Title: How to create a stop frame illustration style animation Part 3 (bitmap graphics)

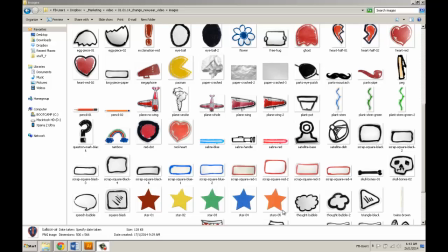(0:00)
Okay, I'm going to show you now how I assembled and retouched the basic images which you see featured in the animation. The only thing that we don't see here in this folder of images
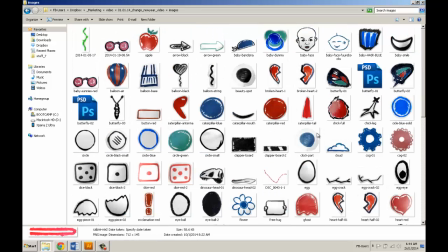(0:15)
is the typography that was handled separately in Illustrator. So I'm going to do that as a separate video. So I'm not going to go into how I exactly cut out and retouch these because there's so many great videos on how to do that already on YouTube.
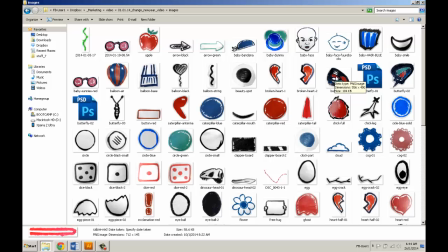(0:32)
It'd be quite pointless for me to do that. I just want to share with you though the concept. For example, each piece that you see was separately constructed.
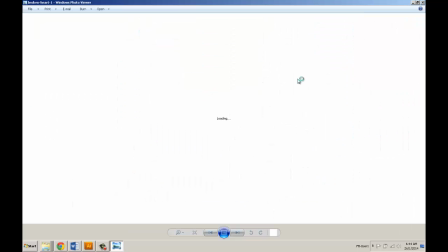(0:46)
So, for example, when I was using the heart, it's in fact two images, two separate pictures.
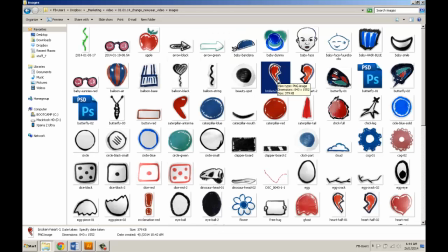(0:54)
And I saved everything in what's called PNG 24-bit so that I had a see-through background.
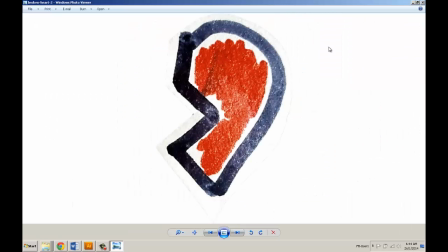(1:03)
So, each of these backgrounds here are transparent.
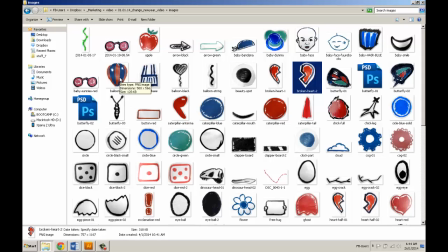(1:10)
Every single little piece which you want to animate needs to be as a separate file. that's how I prepared it.
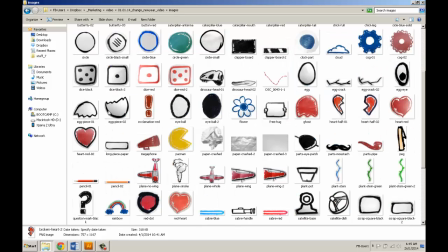(1:17)
So for example you can see here the egg is in two pieces.
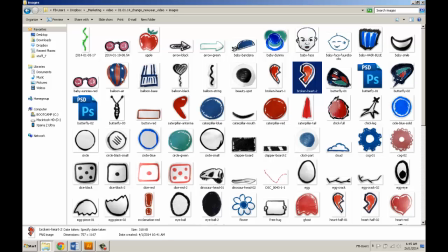(1:23)
The balloon which is in there is also two pieces.
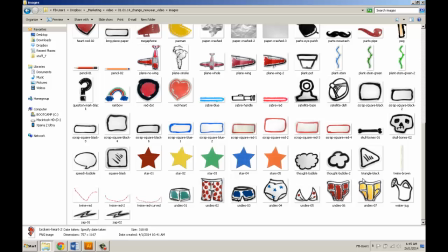(1:27)
The chicken is in pieces and I tried to name things in such a way that they would naturally group together so it was easy for me to find them later. The lightsaber, the handle which is the common element separate from two colors.
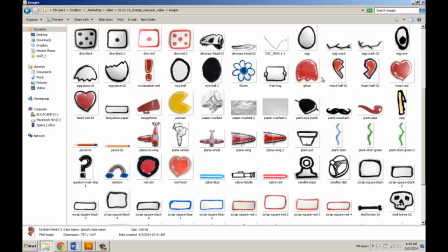(1:45)
When it came to retouch, some things that I had to do,
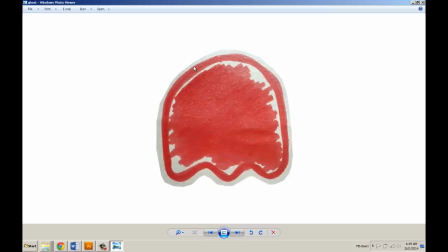(1:51)
the background here, the paper texture, I desaturated this so the original texture is a little bit of yellow in there and I desaturated it back to a grey tone because that was more fitting with the colour palette of the brand and
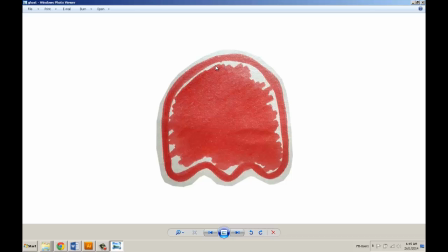(2:11)
where it came to the text though I did have to put this on a separate layout put in exactly the kind of red I wanted to use and then overlay that red so that I achieved the red I was more consistent with the brand because the red that was in the text of
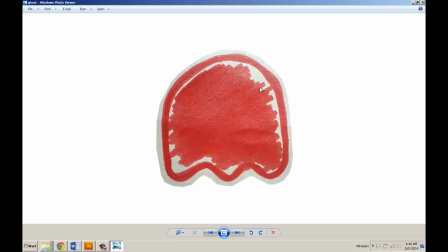(2:28)
the saturation and the hue wasn't quite right so I had to redo that you can see that there's no shadows at the moment in any of these pictures.
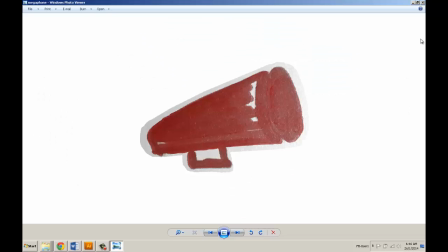(2:41)
None of them feature a shadow, because the shadow is added later.
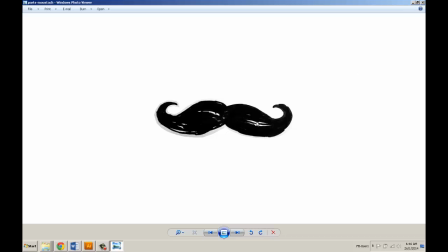(2:49)
Some of these are in grayscale, some of them are RGB. I also tried to resize them to the size that I thought I was going to make the canvas at. So the size that they're actually featured in Macromedia Flash, I tried to make them that size.
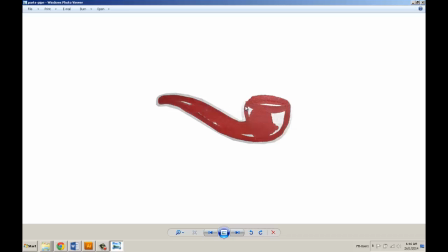(3:06)
Macromedia Flash version 8, the professional version. It's pretty good. It's better than previous versions because it does allow you to resize animation
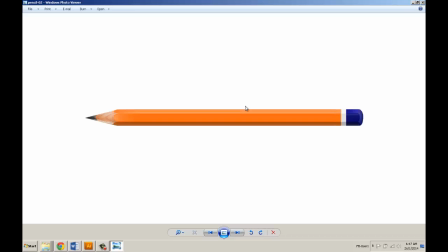(3:20)
or resize bitmap graphics without losing too much quality.